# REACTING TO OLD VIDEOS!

He used to come over and say I don't feel like filming today He's still like difficult feel like this is pretty ironic that I was playing this character because I feel like I'm like not to brag but I think I'm one of the most productive when I come here yeah we we just we get it done I mean overall it's not a bad video it's not there's so many good ideas throughout the channel in the past I were just like done not that great it was back then yeah it was just done before we knew what we were doing we were kids so the third video we're gonna go back to the action days a little bit we back in the day made a zombie series we could probably never do something like this ever again unless I was like actually hiring actors and paying them to come over, which isn't really something that we're interested in doing at the moment. We kind of just want to use our friends as the actors. And Anthony's just like, okay, so you're just going to fight Andrew and Tom. That's the whole video. And I was like, okay, what do I do? And he was like, I don't know. Just come up with something. And I was like, okay. You were the choreography guy when it comes to fighting.
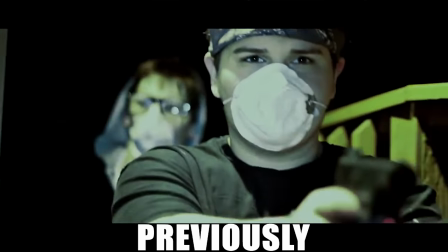8:48 I didn't, I don't know anything about that. The wind shined when they get so creepy.
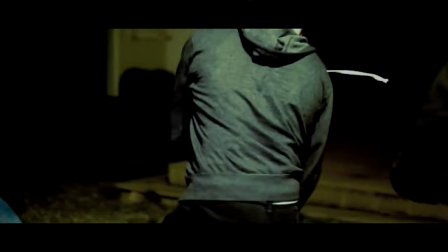8:58 Now you teleport. Yep. That was always kind of weird. I don't know why we did that.
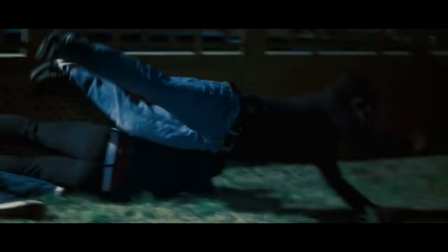9:02 Yeah. but I think it's yeah I think I just needed to get closer to them without it being like kind of awkward
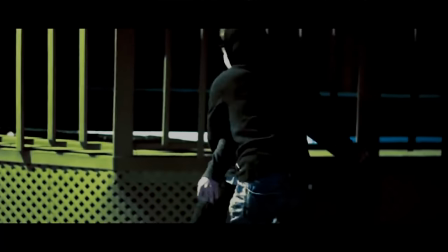9:08 I love how we were like oh you can get up from your back just do that it looks cool like you're not even like a sup and that throw is real
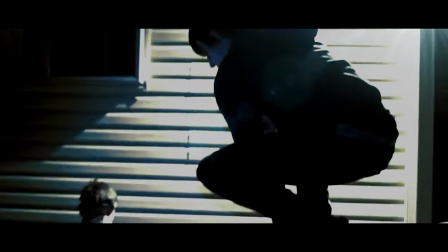9:15 too yeah that was a real throw Tom like smacked his face into the side of the pool I don't know why I climbed up here I just thought it was fun that
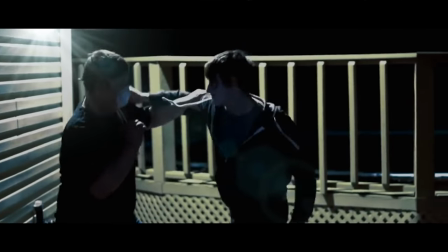9:25 looks pretty good yeah that kick would have looked a little better if it was closer, but it's not bad.
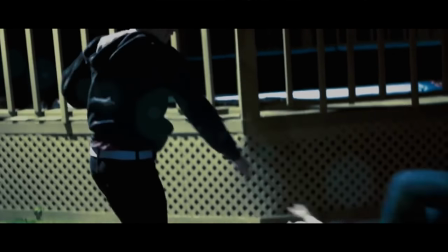9:34 And that looks pretty good, too.
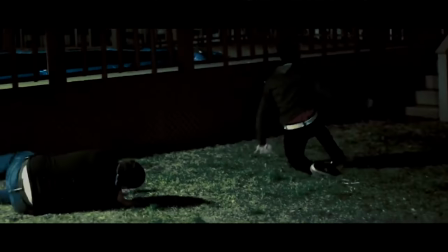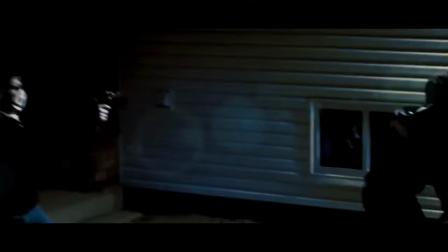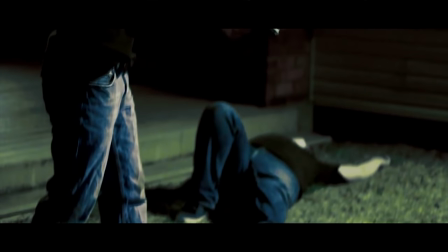9:47 Ah, here we go. This is my favorite part. I think this scene is so cool.
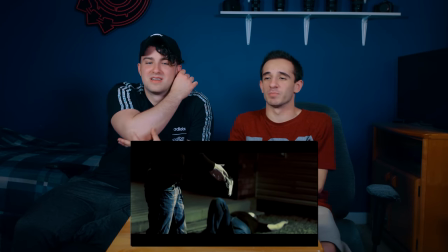9:52 This would have had way more of an emotional impact if the series was more than two episodes before this and there were more than a few minutes.
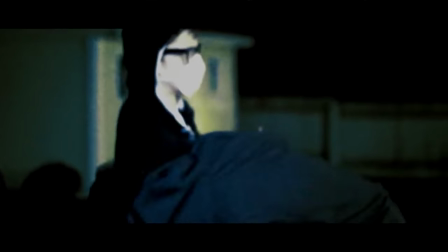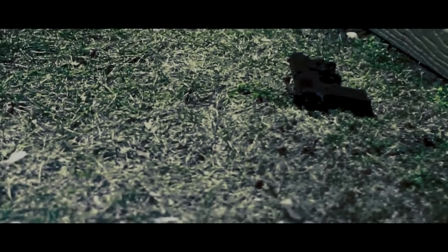10:07 I also think partially, though, this series doesn't feel like Cold War 35. No, not at all. Not what we do now. I hate this part. I guess it's like OCD or something, but my sweatshirt string that is just hanging over my arm. I don't know why no one told me to fix it, but it... Because it happened in the shot. Yeah, I guess we didn't want to ruin the shot because it was good, but... It's getting worse. You know what? It's funny though, because it actually doesn't bother me because it was real and it happened while you were fighting. Kind of just makes it feel more real. That's true. Good boy. You've redeemed it a little bit for me.
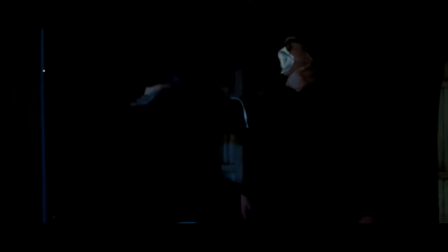10:44 Um, but also this is ridiculous that Andrew just got shot in the back and it's now okay and he just gets up and shoots you.
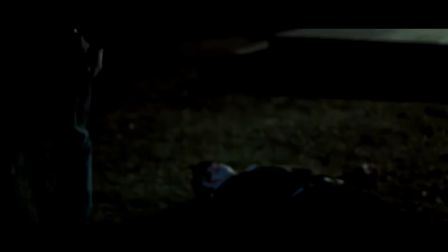10:51 Yeah. And also that fake blood. That punch looked good. That punch looked good and your fall was incredible.
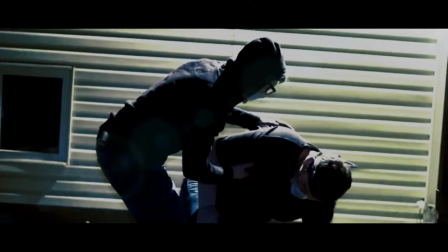10:59 You looked like you lost... Like you were lifeless. I look like I actually died, yeah. Yeah. If you would like to see us do this again over here on the second channel, make sure you give this video a like and subscribe. And tell me who you might want to see be a guest watch old videos with me. Because that could change the videos that we watch, you know, depending on who it is, it's gonna be videos that that person's in. Or you can just ask for me again. Thank you guys so much for watching. If you enjoyed this video, make sure to give it a like, leave a comment letting us know what you thought, and subscribe for more videos coming soon.
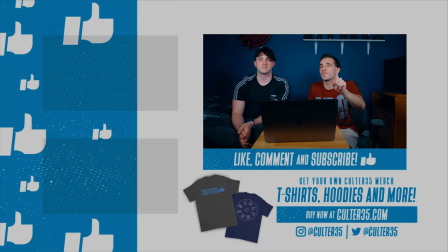11:25 Don't forget to turn on notifications. You might not be notified when we post new videos, if you don't click that little bell. And follow us on Instagram at culture35 and on TikTok at realculture35 for some extra bonus content. That's about it. Thank you again for watching. We will see you very soon with a brand new video. Bye guys. I swear he doesn't breathe when he does that.